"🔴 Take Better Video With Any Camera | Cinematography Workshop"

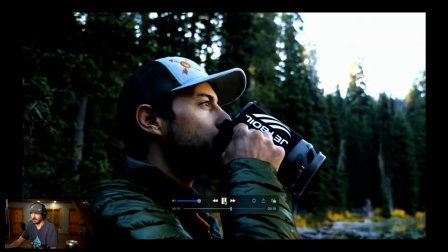Brett is kind of slowly moving. Here he comes, he's doing that slide and almost rotation you can see.
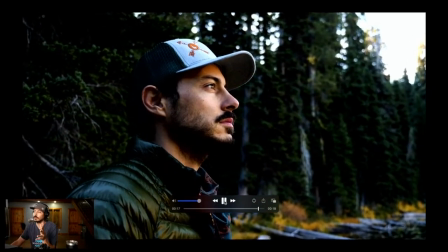Like that, really subtle though. And look at how beautiful that is. Nice job, Brett. I mean, my face too.
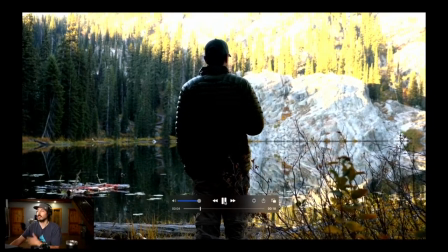No, just really subtle, adding some slow motion, adding some subtle movement,
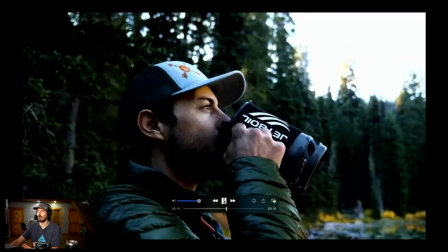not needing a gimbal or anything, gives you this really romantic looking, beautiful feel.
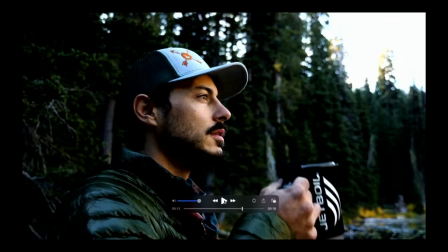Look how that adds to the nature of the scene, or the feeling of nature and peace, right? There's peace in that scene. Unlike that really shaky, nasty stuff that we saw in 7. Let's just show a little bit more movement where this is a little exaggerated movement that you'll see, not in a slow-mo. This is my mom and I going across the winds. Now the winds are this kind of, we're in a different scenario here. We're going a lot of miles. It's kind of violent. It's windy, obviously. That's a big part of the story. And we'll just see some simple moves that I use to show her movement and stuff like that. This is in no order or anything. I just want to give some examples of movement. So we'll just start out with the simple walk, right?
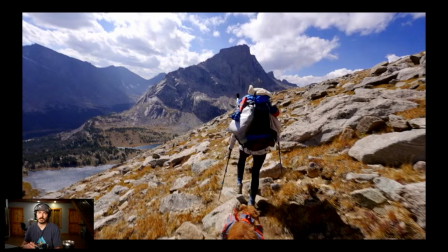You're on a ledge here. It's kind of dangerous. It's kind of windy. How do we add that feeling? Now, normally if you were to walk behind someone with your handheld camera and you were going for really smooth, it wouldn't work out. But in this scene, hey, we don't need smooth because this is kind of a messed up looking walk.
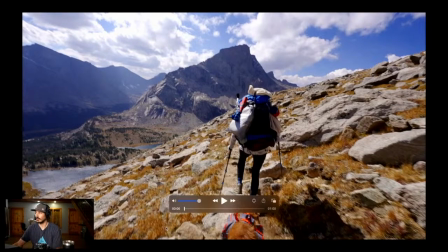So let's play it.
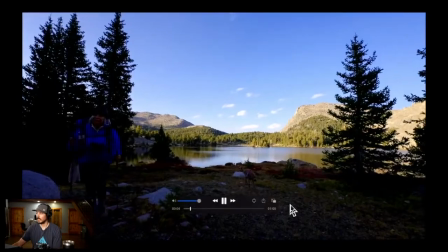Yeah, it's shaky, but
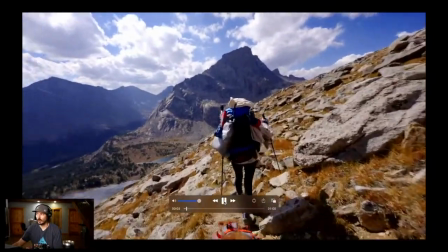it kind of gives you the feeling of like you're on the cliff edge, you're shaky with her.
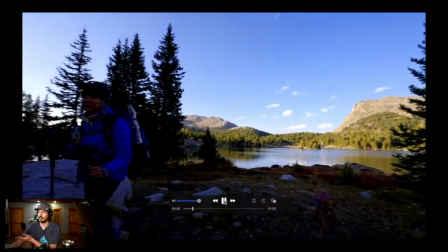The wind just blowing her around. Here's just something real subtle that you can do, obviously, going from your lake to your subject.
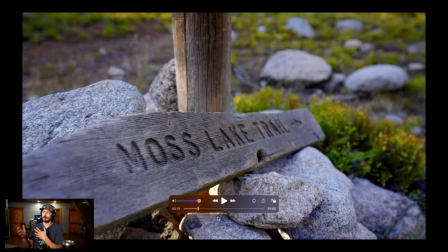Here's another this is so dumb, but when you're incorporating movement, thinking about movement, think about the direction that you're moving, right? This is such a simple shot. It's a trail sign. The arrow is pointing in the direction, so move with the direction.
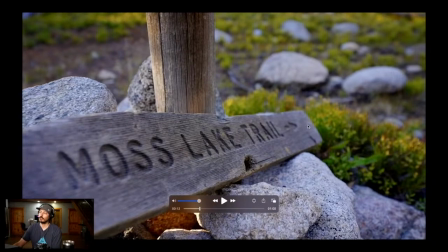Wouldn't it look weird if you panned this way? If you panned from right to left, away from the arrow, it's gonna look weird, and it's gonna feel weird, I promise you.
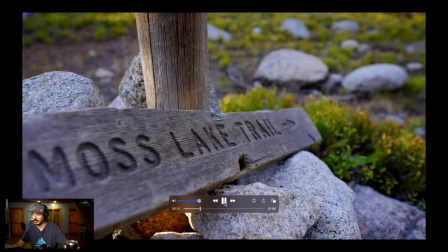So pan in the right direction, push in the right direction.
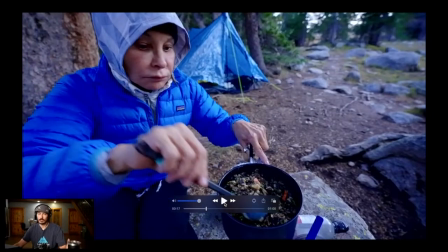This is just really subtle, handheld, a little just kind of wraparound movement again that we talked about.
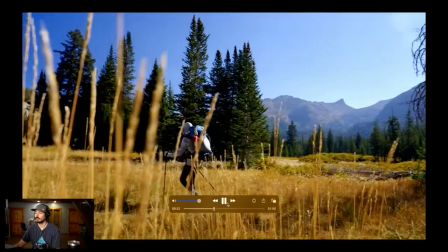Handheld again, that one. Here's using foreground to add to your movement, right? If you're just following someone, there's not as much life to the scene. Again, this is like middle of the day, just a random path out there.
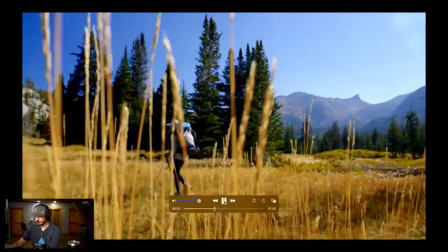This isn't something crazy that we do, but yeah, just going across with movement and stuff like that.
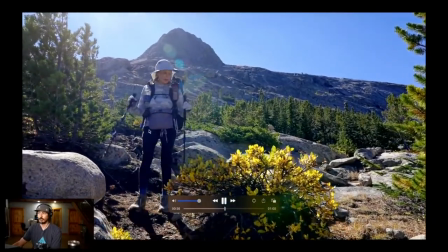Real subtle movement where you're sliding over towards your subject, just show where she's going, slide with her.
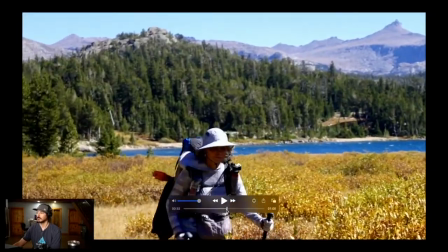See that handheld, how it just kind of looks, yeah, you're moving, but it's nice.
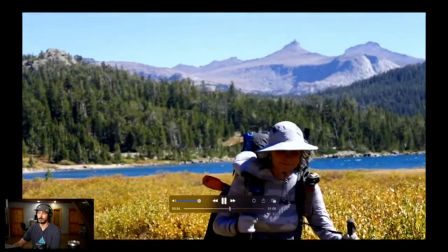It's almost like you're walking with her poles. that's something subtle.
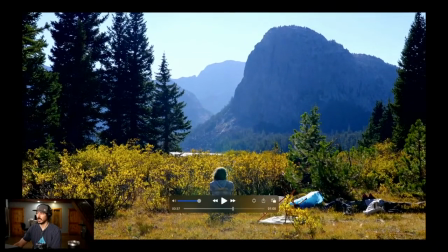This is a good use of force perspective again. But like, I could have put this on a tripod.
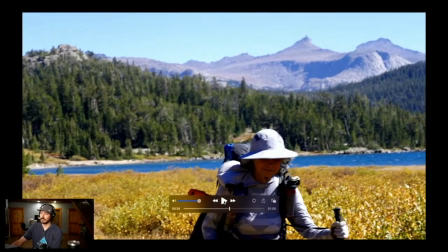I had the tripod right next to me. Make the conscious decision not to, because look at all that wind.
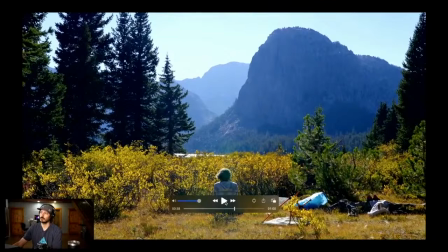I kind of want it to feel like I'm being blown too, like you're feeling the wind.
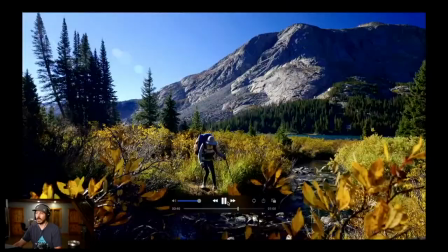Again, a subtle choice. I don't know. Just, again, more foreground.
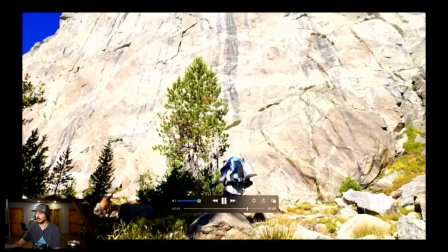Here's a force perspective. Here's a slight tilt up because, you know, big rock, right?
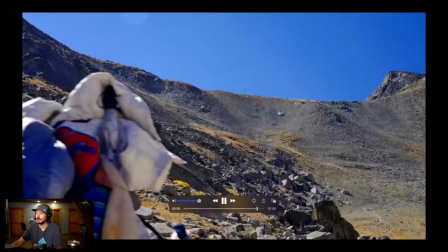Just little subtle movements here and there, little subtle movements, rack focus.
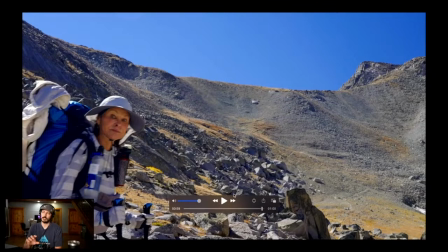And this is how you get more out of your scene than just following someone with your GoPro, right?